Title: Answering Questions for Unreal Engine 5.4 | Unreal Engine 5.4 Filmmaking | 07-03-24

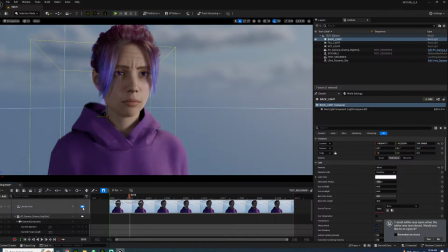1000s
But yeah, that's your standard 3-point lighting system.
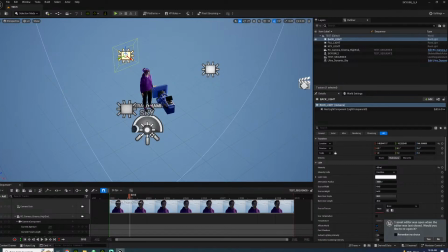1004s
You want a sharp key, fill to eliminate the shadows, and a backlight.
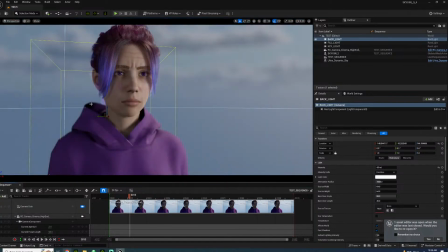1012s
Now, for there's certain kinds of lighting. This, if we just go to fill and just kind of eliminate the shadows a bit. And that boat's also tone down some of the key lighting, the backlight.
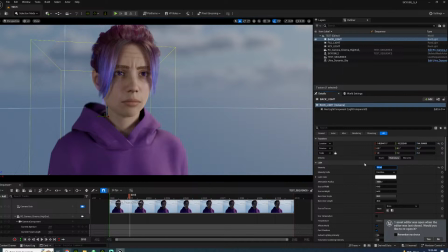1033s
This is what we call a high key lighting system. High key lighting is where there's no shadows, no contrast. This is much more for happier scenes.
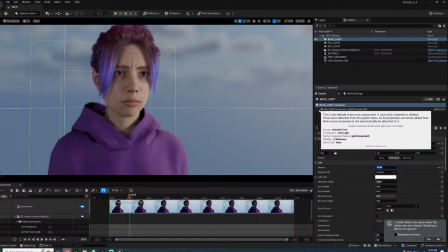1054s
This is, happier scenes comedy uses this kind of lighting.
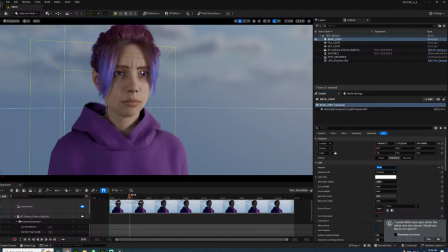1058s
Also, keep in mind, there's these little reflections of light, the little beams of light there. You kind of want these because people like that. Kind of adds a little bit more life to the character.
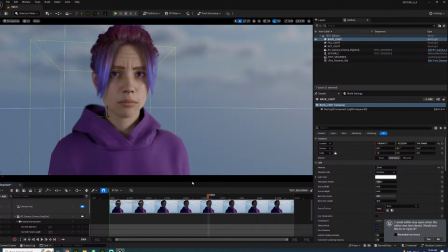1077s
Compared to like this dead-eyed doll look. Just adding a little glint of light to the eyes here adds a huge amount of detail in your life when it comes to scenes, especially some serious, if you want to bring life to the eyes.
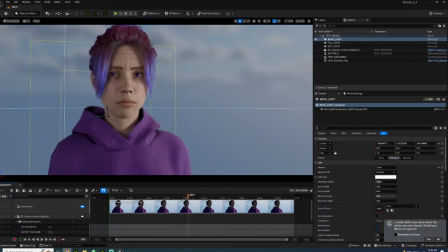So that's high key. A low key lighting system is, let's just go to fill. And let's actually just radically change the lighting here.
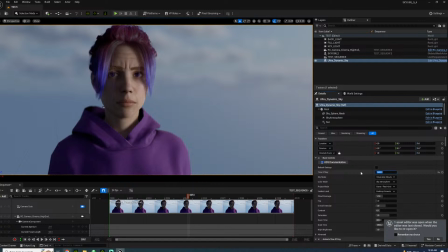1118s
So let's do 2350.
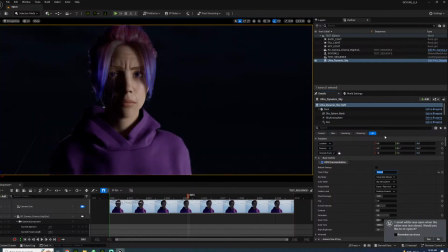Something like this. In fact, if we want to be cute,
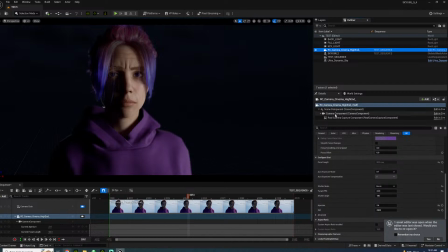this is something this is just a little tip.
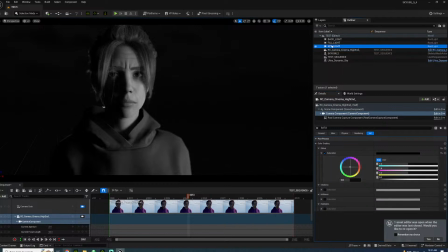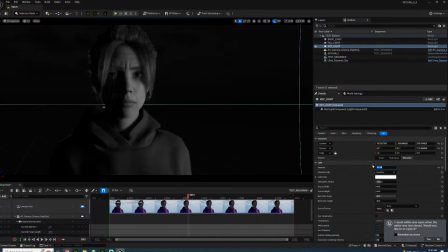1161s
If you're doing a black and white film, turn down the camera's saturation, because lighting in black and white is much more, it's a different world than lighting in color. Instead of working with color as your depth, you're working with shadow.
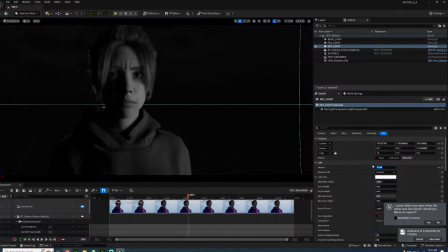1177s
So always, if you're doing a film in black and white, have your camera saturation turned off. What I used to do in iclone, when I was filming black and white scenes, I always desaturated everything. This was before they did the visual effects stuff for iClone.
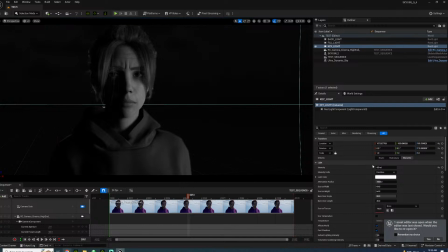1196s
I used to desaturate characters, desaturate the sets and props and everything, because working with lighting and all that, because you have to create some depth with your light, with your shadows. There's a contrast.
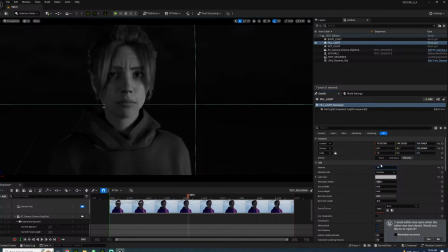So that's just a little suggestion for anybody.
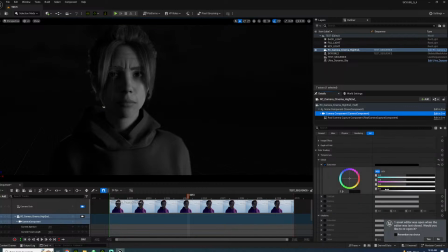So I'll just set the value back to 1. So yeah, this would be more of a low-key lighting setup.
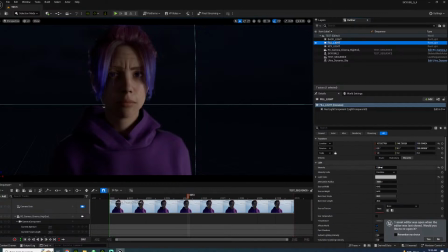1245s
That's more for dramatic stuff.